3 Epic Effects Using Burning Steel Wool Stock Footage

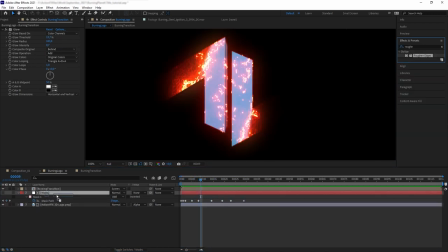165s
and then i added roughened edges to the matte layer to create more roughness under
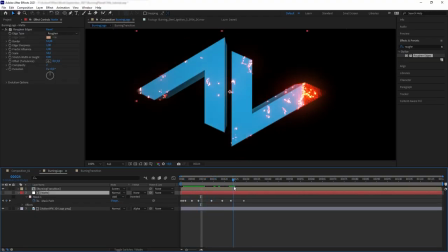170s
the burn transition lastly we want to remove the leftovers fire at the middle of
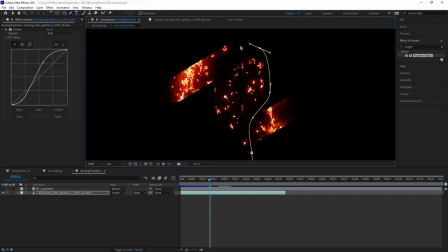175s
our logo so let's go to the original burning steel wool layer and mask out the
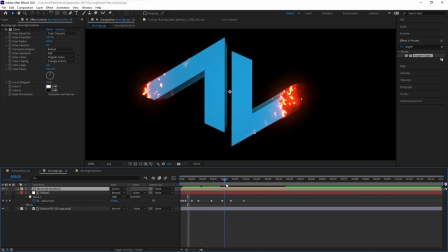180s
middle and then animate it add some smoke from
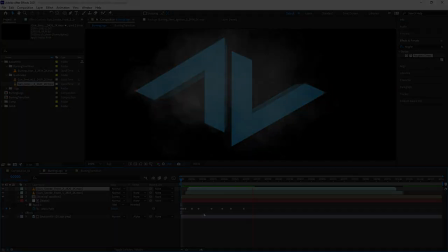185s
our gun smoke collection and this is what we have the
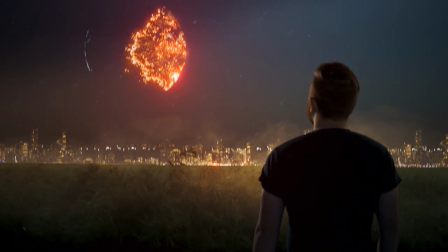190s
second effects that you can do which leans more towards sci-fi and fantasy genre is
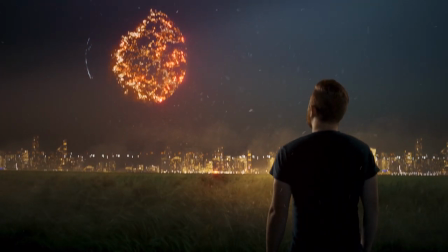194s
creating a planet destruction effect you can do this by turning the stock footage into
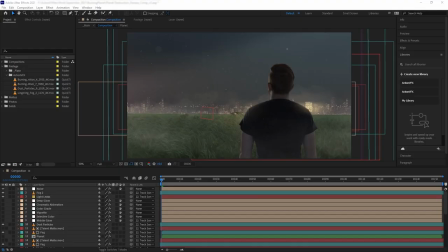199s
texture for a burning terrain so here i already have the main composition for our shot now let's create a new composition for our planet
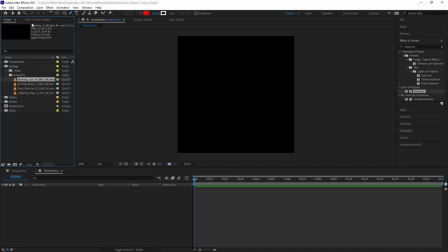209s
make the resolution square then let's double click on ellipse tool
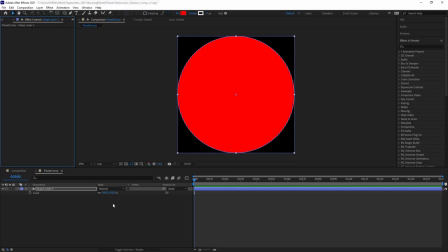213s
here and we will create this circle shape layer scale it down a bit so it's not too close to the edge and just like before we will use this as a
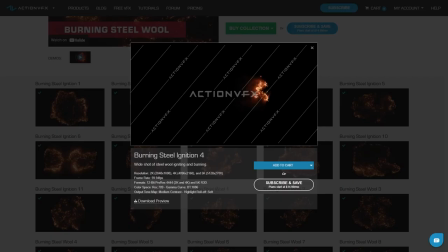223s
mat for our burning wool asset so first let's bring this burning steel ignition number four
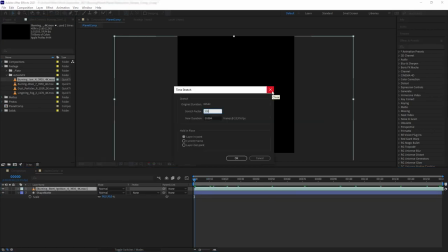230s
then go to time stretch and slow it down by 200 percent and then let's drag the timeline until
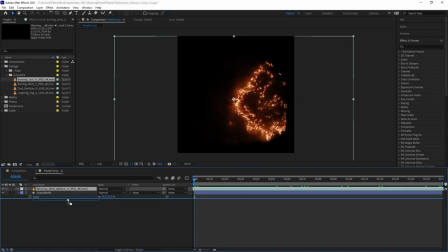236s
we see our burning steel wool and then put it below the shape layer and alpha matte our burning steel
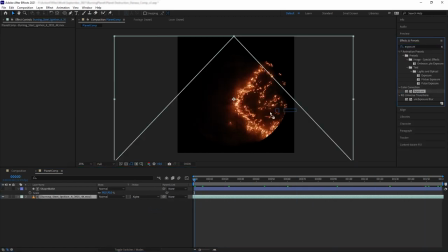242s
wool to it then i'm gonna add exposure lower it just a touch and also reduce the gamma a little bit and then i'm gonna add
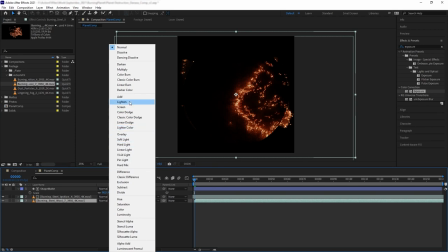251s
another burning steel wool put it at the bottom and then don't forget to turn the blending mode of the top one to add and then i'm going to
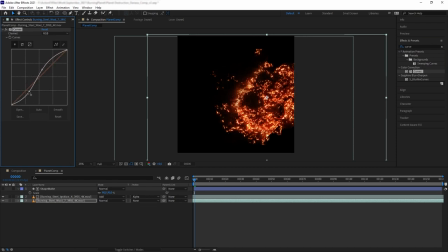260s
add curve to the new burning steel wool make it contrast and then get exposure and lower it down a bit
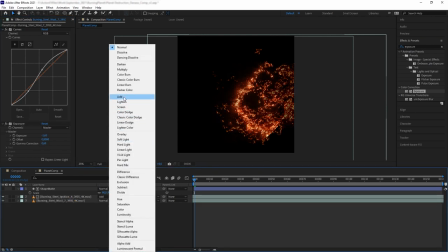269s
and then turn the blending mode to add and then we want to duplicate the steel wool
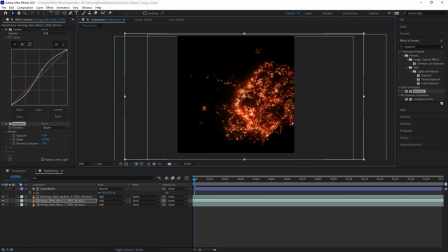274s
a couple more times to create more texture variation and then pre-compose all those variants into one composition and then duplicate the circle shape and put it on top of our pre-comp and once again alpha matte our
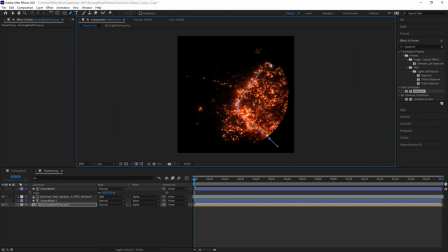289s
pre-comp to it and then we want to create the mask on the pre-comp and animate the mask to follow the steel wool ignition. Then I want to make a bit of a glow at the edge of the planet as if the fire from the planet is accumulating at the atmosphere.
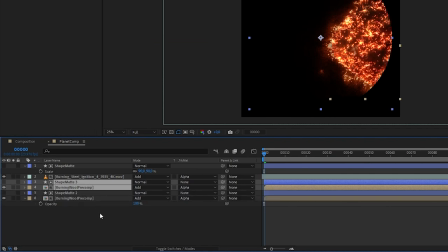307s
So duplicate both the pre-comp and the shape matte. And then let's go inside the new shape matte and delete the fill.
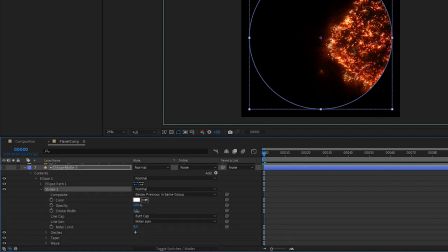315s
Then go inside the stroke and increase the width.
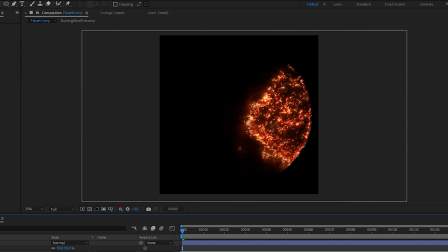318s
So now we have our layer of a matting to the edges on the screen and then add fast blur on both the matte and the pre-comp
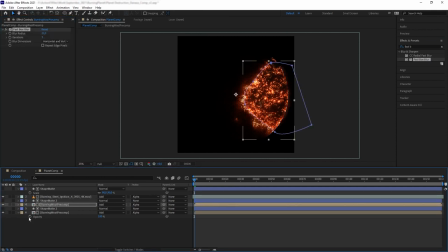326s
and then reduce the opacity a little and
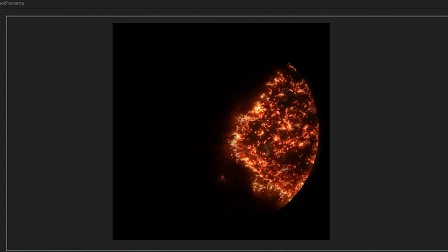331s
now we have a bit of a glow at the edge of the planet so now let's create a
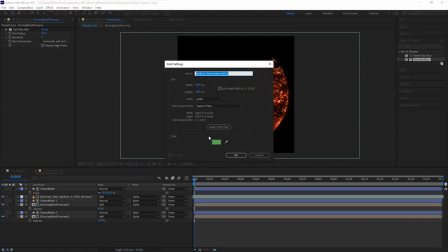336s
terrain on the planet's surface so create a new solid and name it fractal and then put it at the bottom and
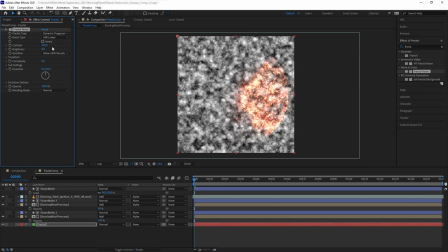342s
add fractal noise this will be our texture for the planet then add cc sphere effects
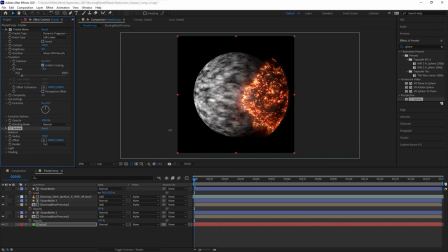349s
and scale up the sphere radius until it matches with the radius of our burning steel wool and then increase the light intensity and the light height until
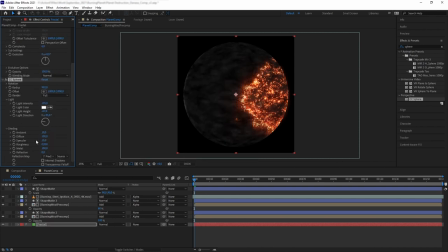359s
it covers up most of our planet on the shading reduce the ambient specularity and roughness until we have our planet barely showing its texture and this
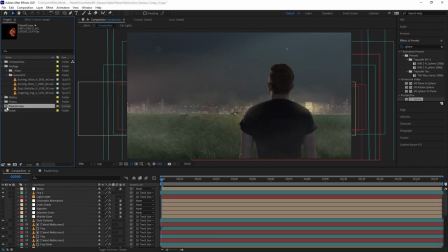369s
is what we have so next we want to go back to the previous composition and drag in our planet pre-com that we just made. Position it on the sky and then turn the blending mode to screen and then add some
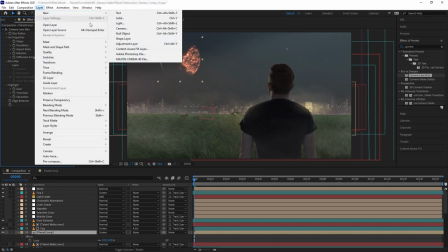381s
camera blur because it is really far away and then create a new adjustment layer and add some glow.
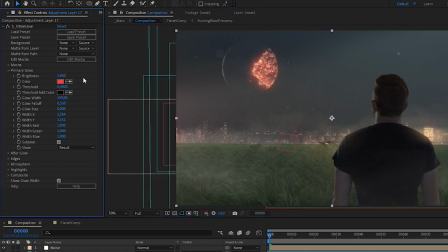387s
For this, I am using Boris FX Ultra Glow plugin and then add some color grading to the shot and we have our burning planet.